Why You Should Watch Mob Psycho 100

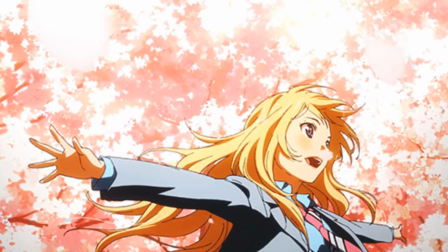For example, Toshifumi Akai is particularly good at drawing cute girls feeling strong but subtle emotion.
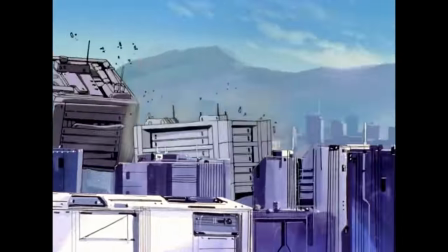Yo Yoshinori, among other things, is a master of large-scale destruction.
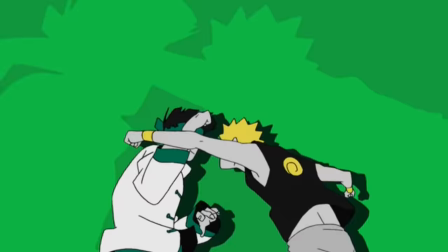But the animator I'd really like to talk about here is Mob Psycho 100's character designer and animation director on several episodes,
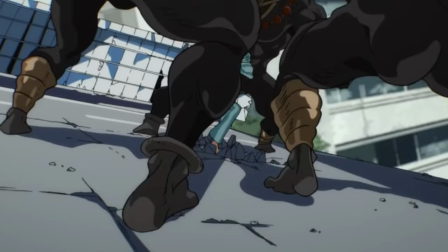Yoshimichi Kameda. Kameda is a master of fast, kinetic fight scenes.
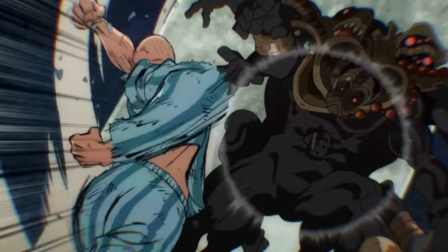His cuts capture so much of the brutal energy and excitement a good combat scene elicits,
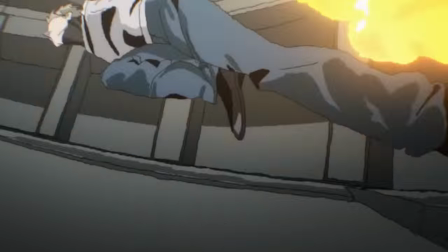but what really sets him apart is his ability to capture the brutality
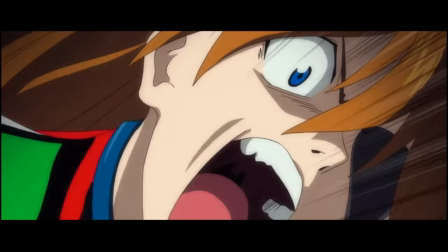of a fight when it has significant emotional weight behind it.
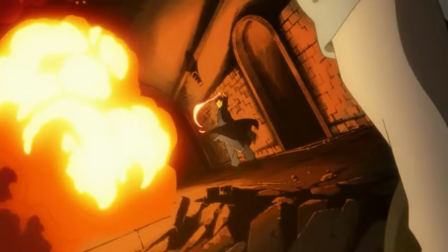One of his most famous scenes being the infamous Roy-Mustang vs. Envy fight from Full Metal Alchemist Brotherhood,
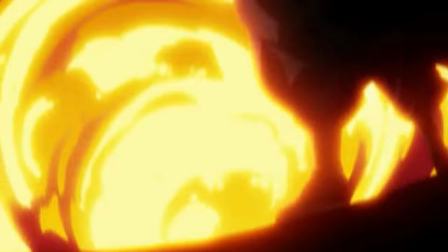in which Mustang, avenging a fallen friend, brutalizes the inhuman chimera with searing flame magic.
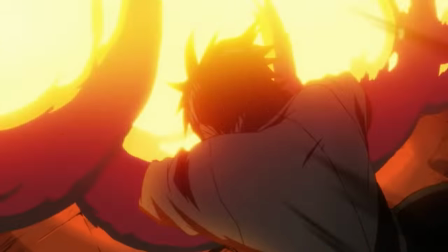It's an encounter that's been building since early on in the show,
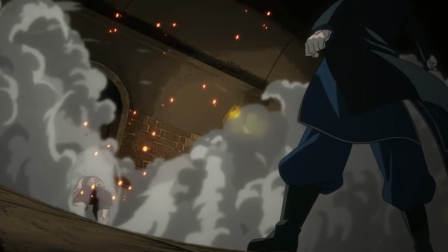and Kameda's disturbingly violent animation does so much to sell the seething hatred Mustang feels towards Envy,
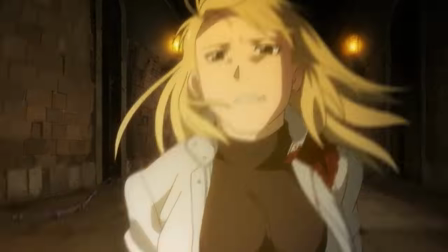to the point that it's actually kind of tough to watch, even if Envy is a total asshole.
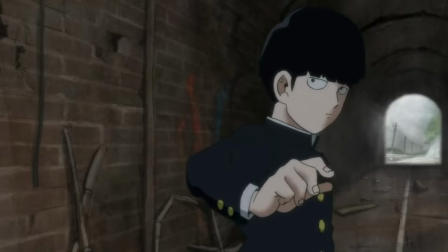Kameda's distinctly rough, hard-hitting animation style can be felt throughout Mob Psycho,
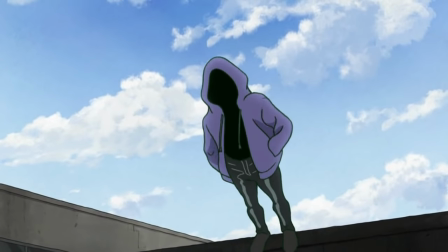but possibly one of the best examples of it is in Episode 8,
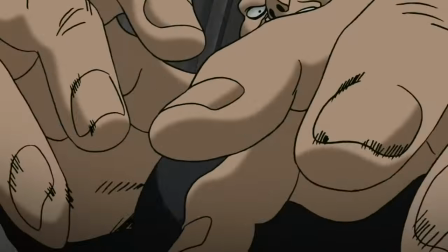which was directed by Kameda, in this sequence where Mob is brutalized by a much older psychic.
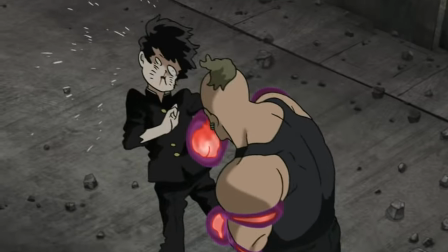There's a distinctly unglamorous feel to the violence on display here.
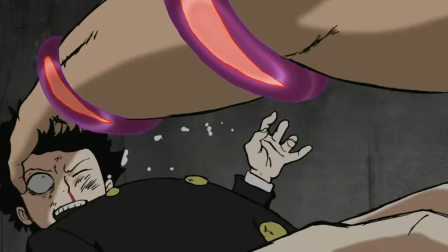It feels much more like a street fight than the typical highly choreographed martial arts fest that we see so often in anime,
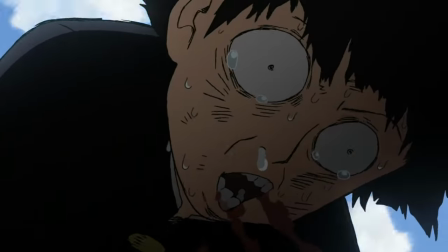with Mob nearly entirely unable to defend himself against Koyama. It strikes a harsh contrast with virtually every other scene up until this point,
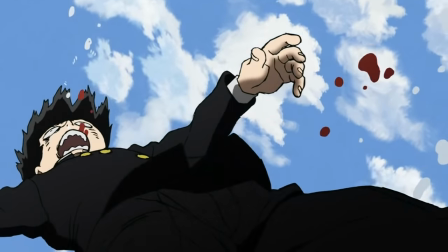and for the first time we see Mob well and truly harrowingly out of his depth.
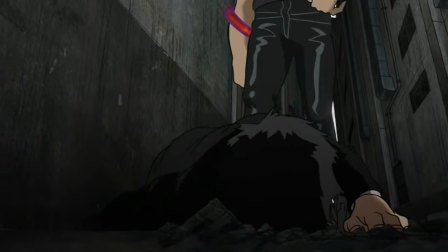Reminding us that despite his power, he's still just a kid, and the animation sells this feeling 100%.
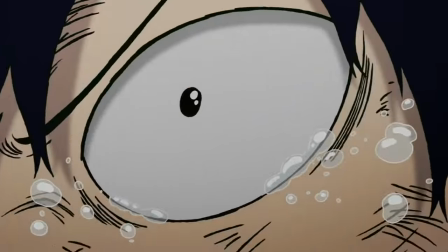It's a brutal and compelling scene, but does serve as the turning point in the story,
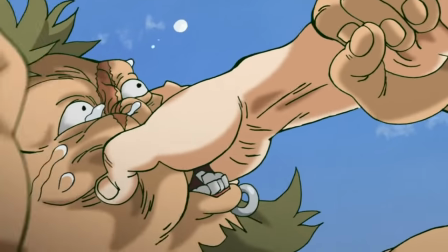as it's this fight and its outcome that forces Mob to start being proactive in the narrative, and by extension,
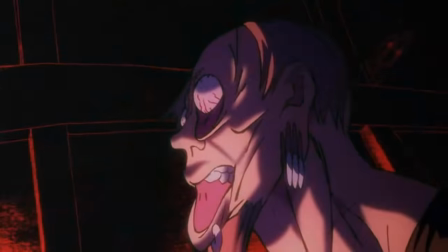to grow up a little, and it's the visuals on display here that communicate this so effectively, as well as making the scene so violently memorable.
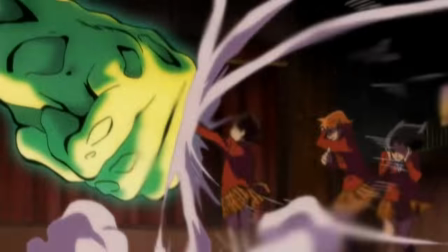And to me, this is what I see as Mob Psycho 100's greatest strength.
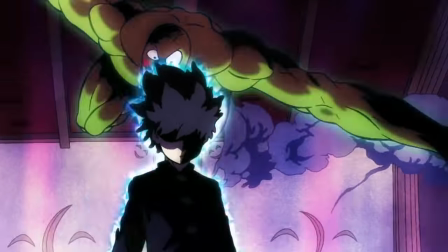It's ability to look beyond the standard visual treatment of an anime, and to come up with solutions that are all at once beautiful,
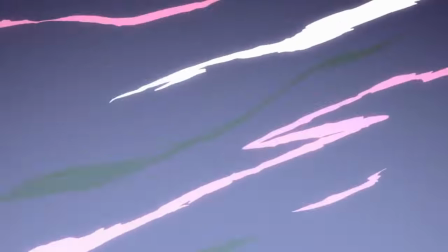unexpected, and vastly different from anything else out right now.
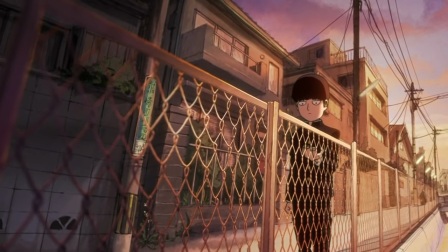Whether it be Mob's hopeless expression as he tries to come to terms with the world around him, Reagan's consistently hilarious key poses,
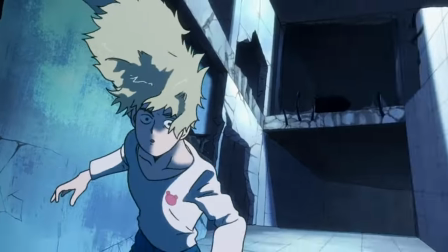or any of the show's stunning Sakuga action sequences.
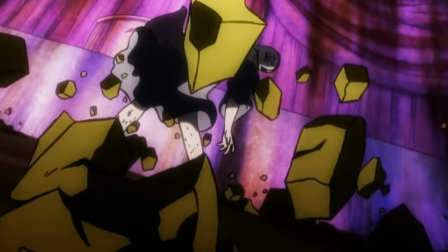Make no mistake, Mob Psycho 100 is a goddamn gorgeous show to behold.
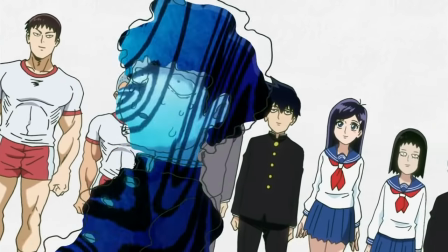Generally in these videos I'll pick some underlying character trait or theme to conclude on, and it's not like those aren't present in Mob Psycho because they absolutely are,
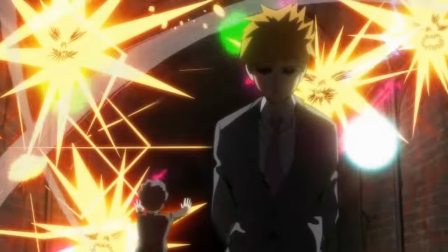but it's really the visuals I think that deserve to be celebrated here, and how they work in tandem with the story to make it all feel so goddamn special,
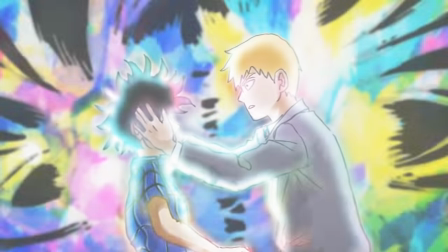resulting in something equal parts exciting, hilarious, and touching, and a show that is hands down my favorite of the year.
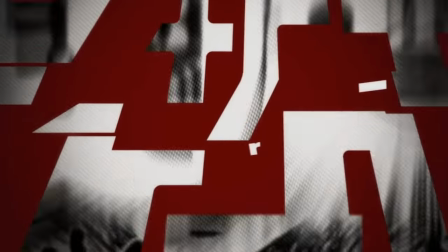And this, my dear friends, is why you should watch Mob Psycho 100.
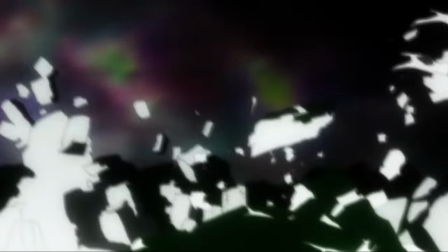Guys, that's gonna do it for this video. Thanks again for joining me today, and again, I just want to say thank you for your patience in waiting for these videos.
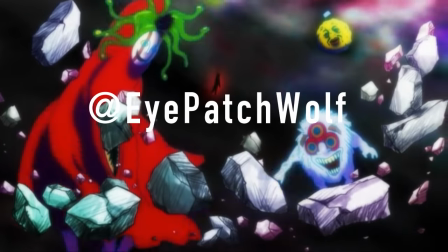As per usual, you can find me on Twitter at EyepatchWolf, or come hang out with me in the Boss Rush over on the Let's Fight a Boss video game podcast.
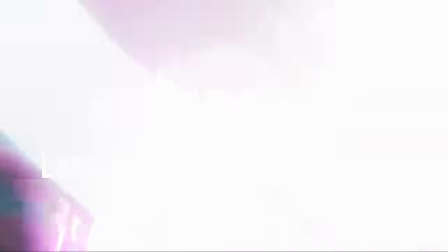I will of course be back soon with another video, but in the meantime guys, as always, take care of yourselves, and I'll see you next time.